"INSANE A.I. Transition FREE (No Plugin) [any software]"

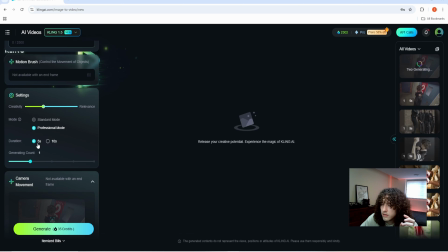It's just like that. Very high quality transition compared to the standard mode. So, and then the duration, 5-10 seconds. I find for the transitions that we are going for, 5 seconds will be sufficient because we are speed ramping through the transitions too in the second part here.
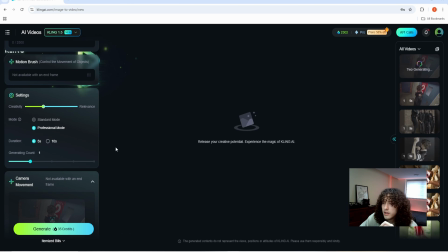So the longer it is, it's just, it'll be more clunky in a transition aspect. Now, negative prompt, what you don't want to see in your image. So I generally put low quality so that it maintains a higher quality throughout the transition,
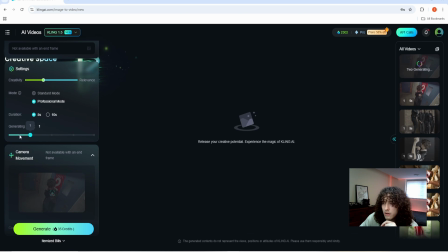so it doesn't get like too blurry or whatnot. Back to the generating count, this, you get to choose how many clips the AI will generate. I typically do one, but for the sake of the tutorial, I'll do two just to kind of show you guys. different examples.
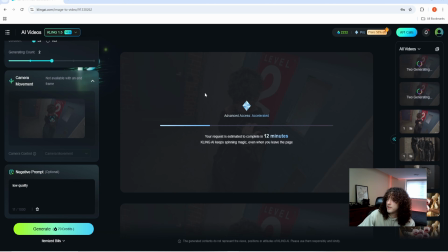And then when you're ready, generate. And this is going to take a little bit of time, so in the meantime, do whatever you want to do. Go take a bathroom break. Keep sequencing your music video or whatever you're working on.
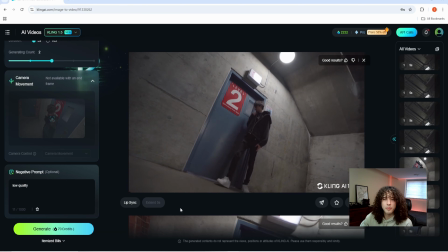So, yeah, it's not the prettiest transition, but when it's sped up fast, you won't really notice how it looks like it's from The Hills Have Eyes or something.
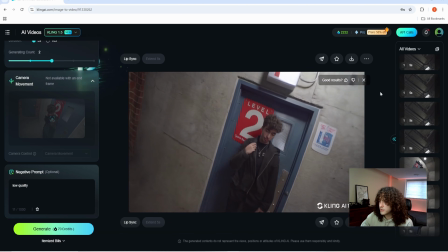So this one's pretty smooth.
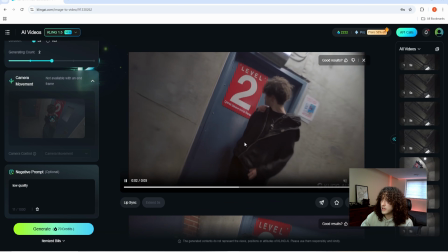I think this one will probably be better for a transition, because that's like a dramatic movement that I feel like you might see even if you're transitioning.
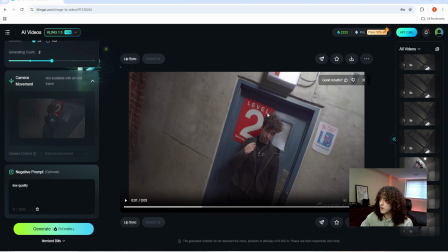But I'm just picky, so I'm going to go here and download the second one because I like it more.
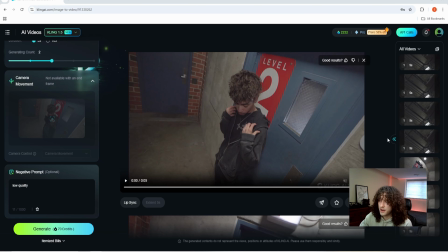One thing to mention too, on the free standard version, you are going to have this little
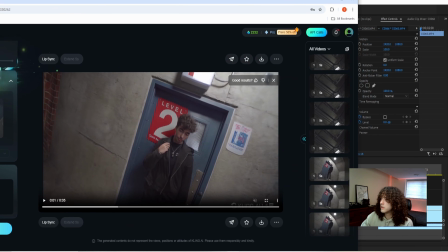watermark down there. This is where you're going to download it from. And so the premium users should have an option to download without watermark. But if you do have it downloaded with the watermark, you can just go ahead and, you know, size up your clip and post.
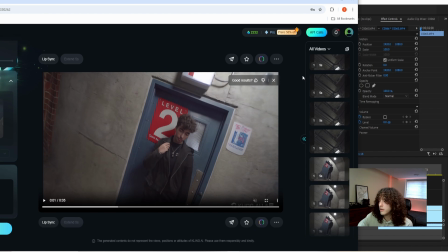But let's go ahead and download it without watermark, because we don't want it on there for the sake of the video.
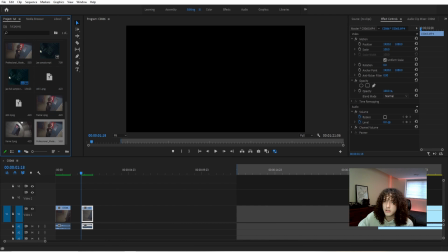Bring that new clip in from wherever you saved it, import it.
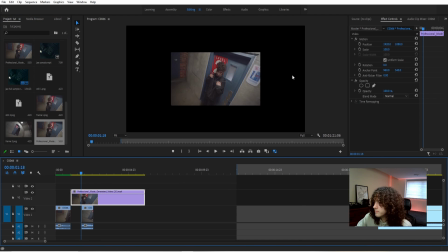Drag down here, and already you can see that it's one too small and also too long. So let's go ahead and scale this up. 200 should do that, because I'm working in a 4K.
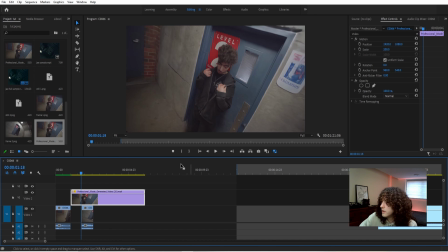I'm working in a 4K sequence, so I've scaled it up to 200 because I exported it in a 1080.
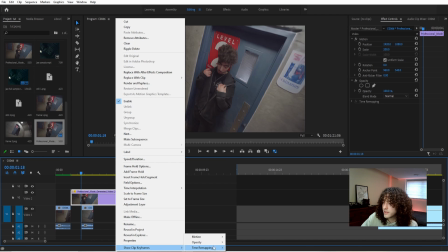And now from here, I like to go to time remapping and speed.
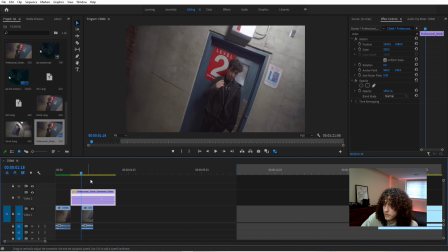Just because it's more controllable, gives you,
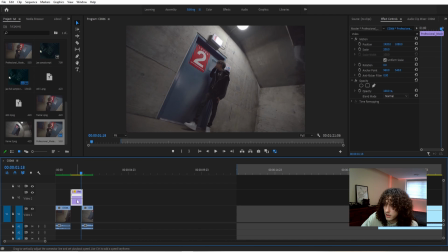opposed to having to type in a speed, in the speed and duration.
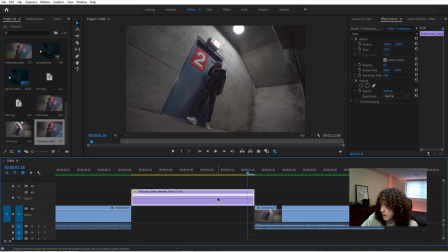And so I like to be pretty precise here. I like to go as fast as it can go without changing the number of frames in our scene.
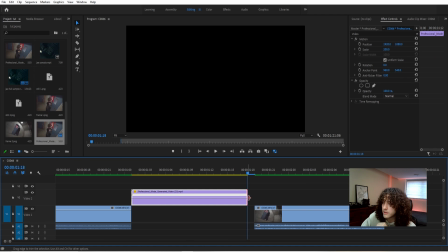So without this coming back here, so the very last speed that I can get a frame out of
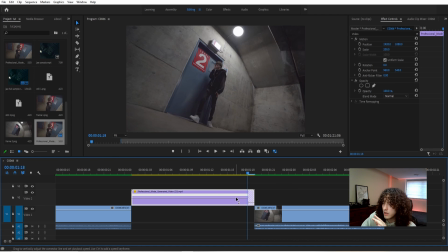is what I'll do. So we want the very last frame so that it's almost like a match cut effect through this and our new clip. So just speed it until you get all your frames out of there. So yeah, that's pretty cool.
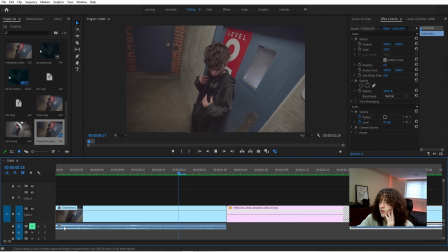That's a pretty cool transition. And if you want it to be quicker or longer, obviously just go ahead and adjust it to your length. But for what that is, that looks pretty sweet.
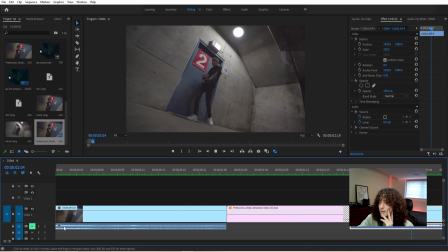I find the sweet spot for transitions between clips is generally like a second to 2 seconds.
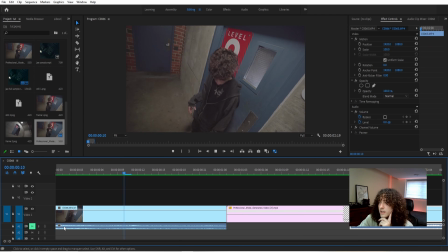But again, it's all subject to taste. But yeah, right there, that's pretty smooth.
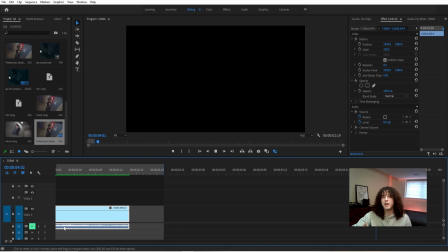And it's like a lot of people won't even pick up that it's like an AI transition.